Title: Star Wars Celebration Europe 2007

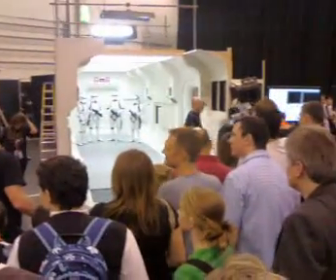Before being taken on set up, let's just make a moment to remember, 10 minutes ago, these guys were just at the show, now they're in the show.
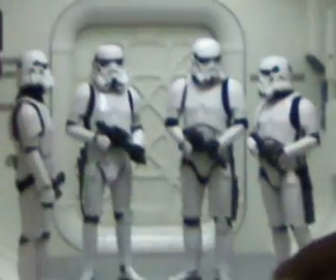So, they're going from people just into actors, in vehicles.
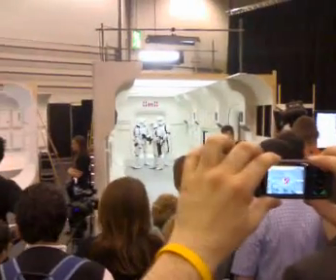That's one of the strange things about the film business. You know, what they're going to say, why are you going to put them into a car corridor?
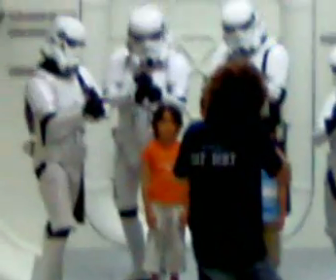It's the same corridor. And that's one of the tricks we use as filmmakers, is we reuse our material.
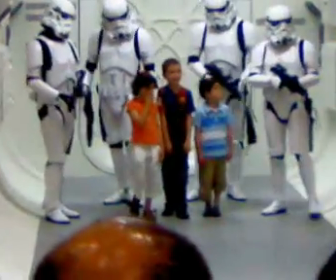So if we go down the other end of the corridor, we still not come in the direction of the camera. It reminds of the viewer.
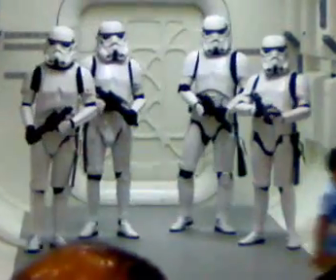When the concealer focus has today, in the lift, we've also got our DP here.
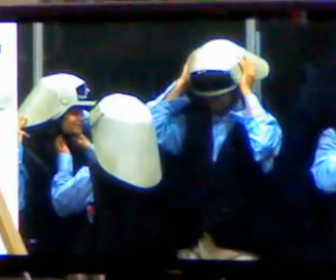Directional photography with the camera.
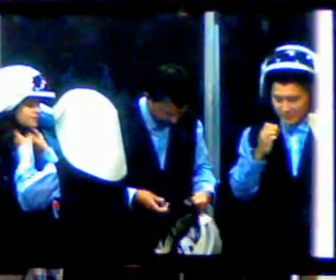On the side, we also have a sound guide, and we've now made it in charge of the production side, in charge of costume,
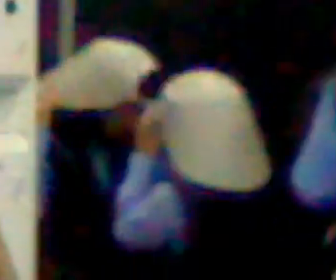maker, and featuring.
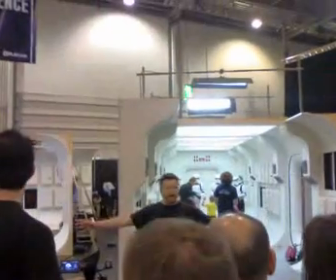We could do a whole machine here that would only focus on getting everybody in the set, in costume,
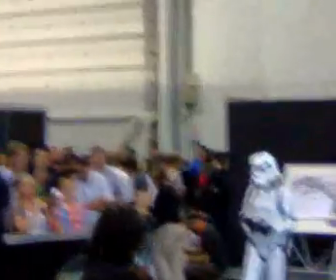in the right corner of the right frame of mind. Now, of course, that means everybody has to be very, very professional.
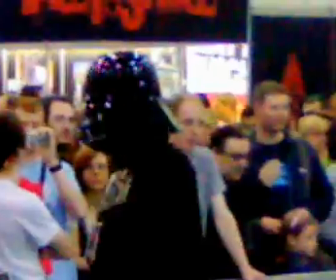And every actor who comes on a movie set, they really are at the top of their game at that point.
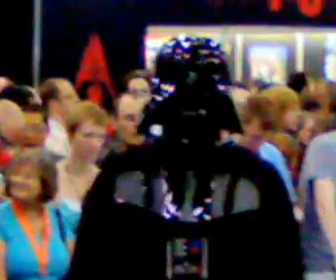They don't want to forget their lines, they don't want to make a mistake. So, you know what?
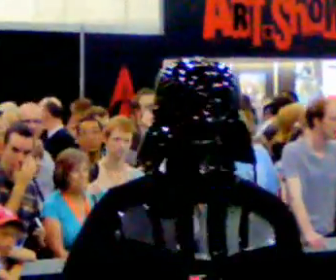There's no pressure on these guys to get it on. We have to get this right in the best page on every single shot.
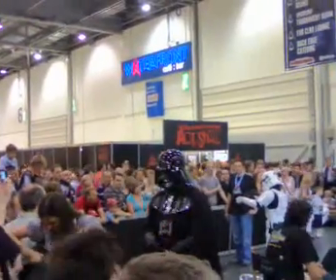One of the other tools that we have is sound sphere.
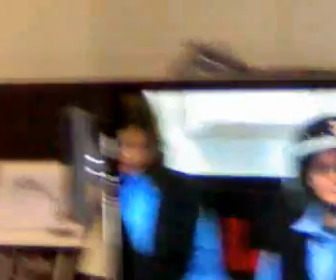What I think you'll notice when you watch what we're shooting is it's very artificial.
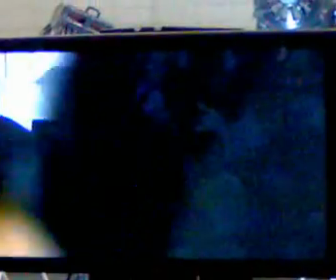But the moment it's put into context with the other shots and edited and has the musical sound effects,
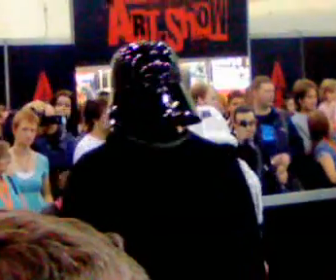then it becomes all very real and it really steals the illusion.
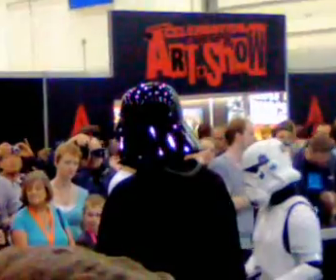So, we have our cannon fodder, our rebel cannon fodder here called Lockheed. In the film business,
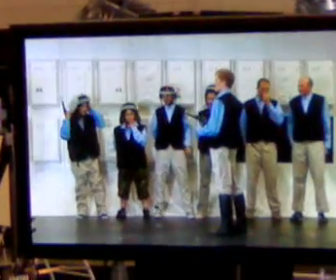it's where we bring the actors off the set and we step through the physical machine of what this sequence is going to be about so that everybody knows where they're going to be.
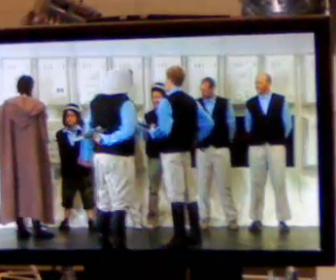Now, for actors, what this is really about is where do I need to stand in the best fight to show the camera my face?
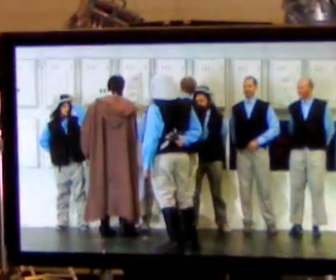So you'll often see actors turning to camera and giving them the best sight.
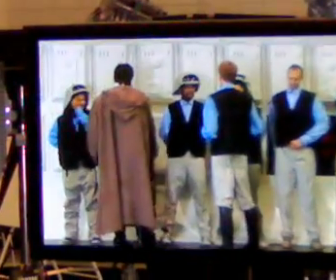I've worked with actors who will only turn around in a particular way because their nose looks good this way or doesn't look good this way.
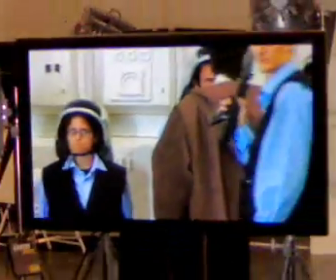It's a strange business. And so we're walking the scene now where our assistant directors are working through with the actors.
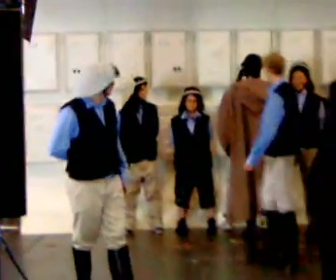And we're going to figure out the mechanics of this shot. Now, the first thing you'll notice is that we don't have the other world,
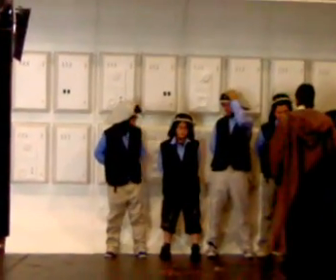but we don't need that, because if there were in the morning, the camera wouldn't be able to see the answers.
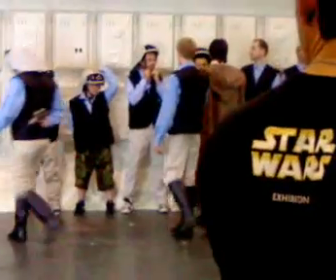So that's one of the first illusions that you're going to see is that, very often, filmmaking is about what you don't see.
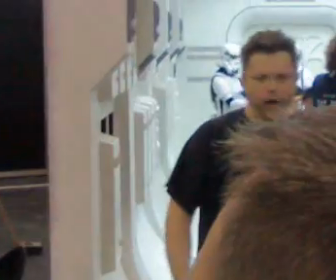At the moment we see the rest of the set, we have here, we've all seen fidelity,
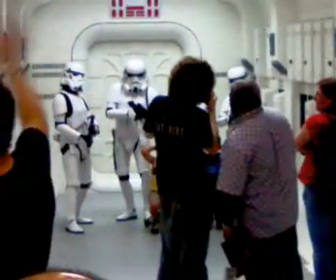you know, wars and fantasies and all sorts of stuff around the set, but the camera is surrounded by this little flat box here,
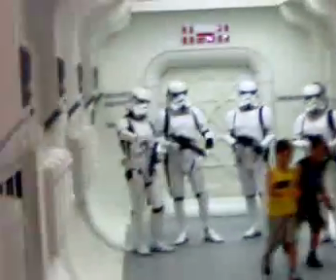and you can only see the set, and that helps us to be able to lose it.
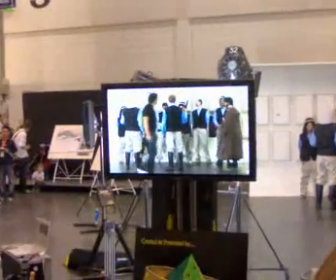The other thing that we're going to do is, in this sequence, which is set on the spaceship, the spaceship is going to be hit by some blaze black.
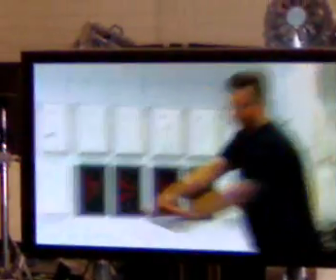So take one, and look, hot start, hot start, everyone in first positions.
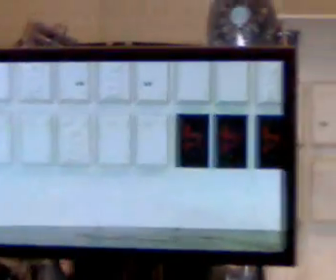And action.
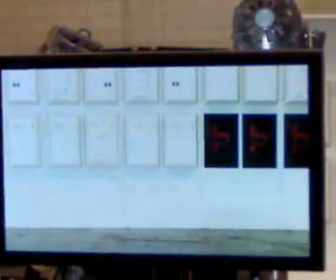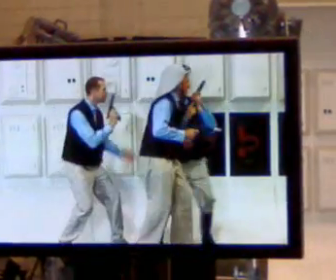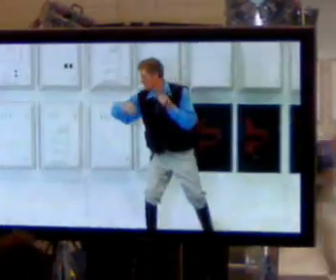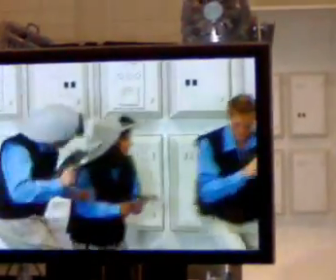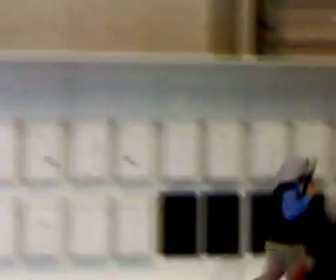Fantastic! Give her a round of applause!